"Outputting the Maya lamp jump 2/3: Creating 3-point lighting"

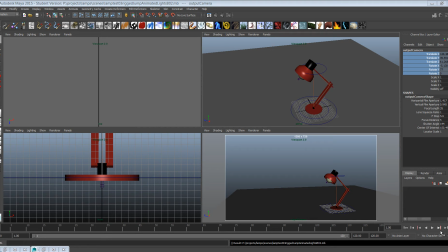1s
Next, we're gonna create lights and what we're gonna do is a three-point lighting situation. It's a good opportunity to try different lights. So I have the top view here and I'm gonna create the first light,
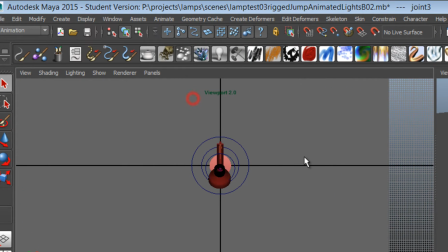21s
I'm gonna go to create light spotlight the light
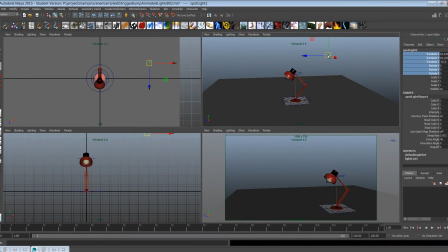27s
so that it's it's above the camera pointing at the lamp on the right side of the camera and we can we can see the light if we go to lighting use
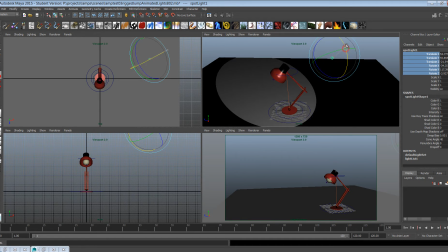43s
all lights or press 7 Maya already gives you this this preview of the light and shadow. We can also go to lighting and click shadows on so we get a preview of the shadows.
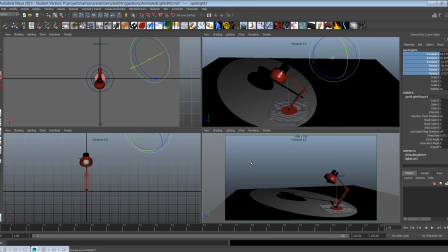60s
It won't be exactly how the shadows are gonna be but it's giving us an idea. Now spotlight plays it so that it's giving us enough light here so that even when we have our animation so that the lamp doesn't go out of the spotlight.
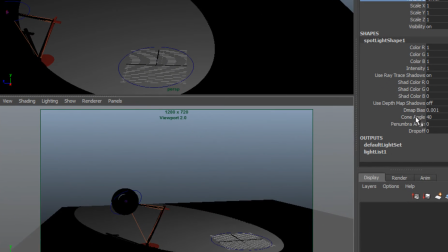79s
In addition to moving the lamp, we can also go to the in the channel box,
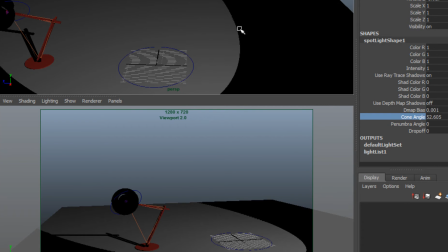85s
go to the different values and for example open the cone angle so
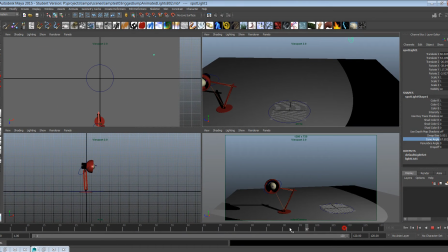91s
that we see the lamp completely in all stages of the animation. We're actually going to call that main light.
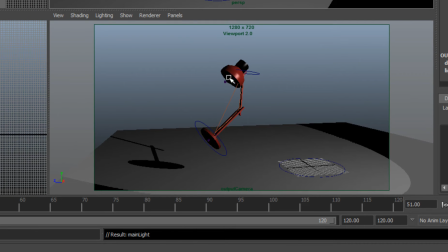104s
And now we see that the light is very contrast. We're not seeing anything down here and inside there.
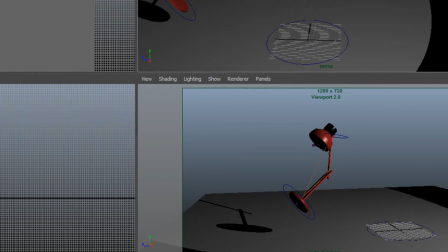112s
So we're going to create another lamp, which is called fill light.
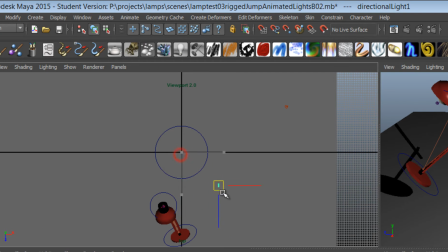117s
Create light, directional light. And we're going to bring the directional light on the other side of the camera.
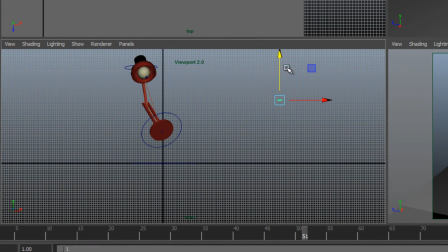124s
It will be on the same height as the object itself.
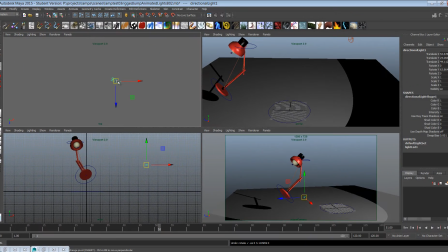130s
Directional light is a bit like sunlight, so it doesn't matter where it is. The only thing that matters is the direction. Bring the intensity down.
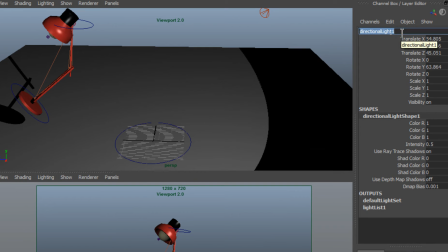142s
Fill light is usually half the intensity of the main light.
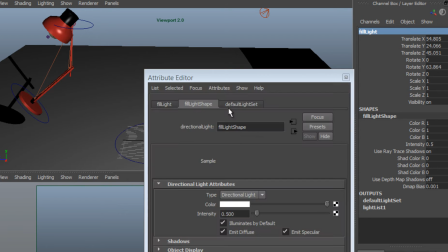150s
I'm also gonna go to the attribute editor and switch
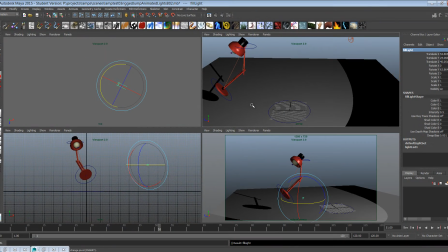155s
off all the shadows because we only want shadows for the for the main light let's render let's make our first render so I'm gonna select the camera view
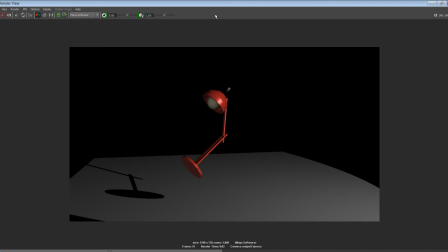166s
hit render and that's what we got so now we can see that with the fill light these areas here are not totally black. We want to add the third light called rim light and it's put
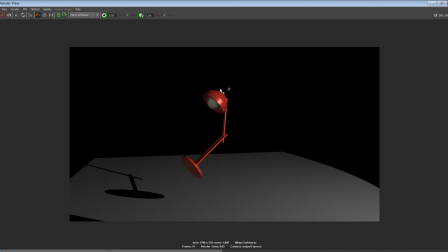182s
behind the target and what we want to get is just a rim on either side of the of the target just to bring it out from the from the background.
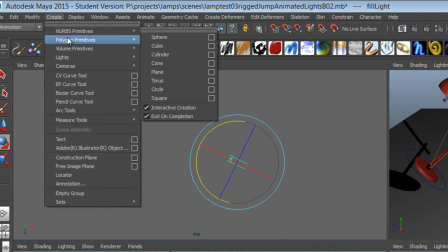198s
So we are going to create another directional light on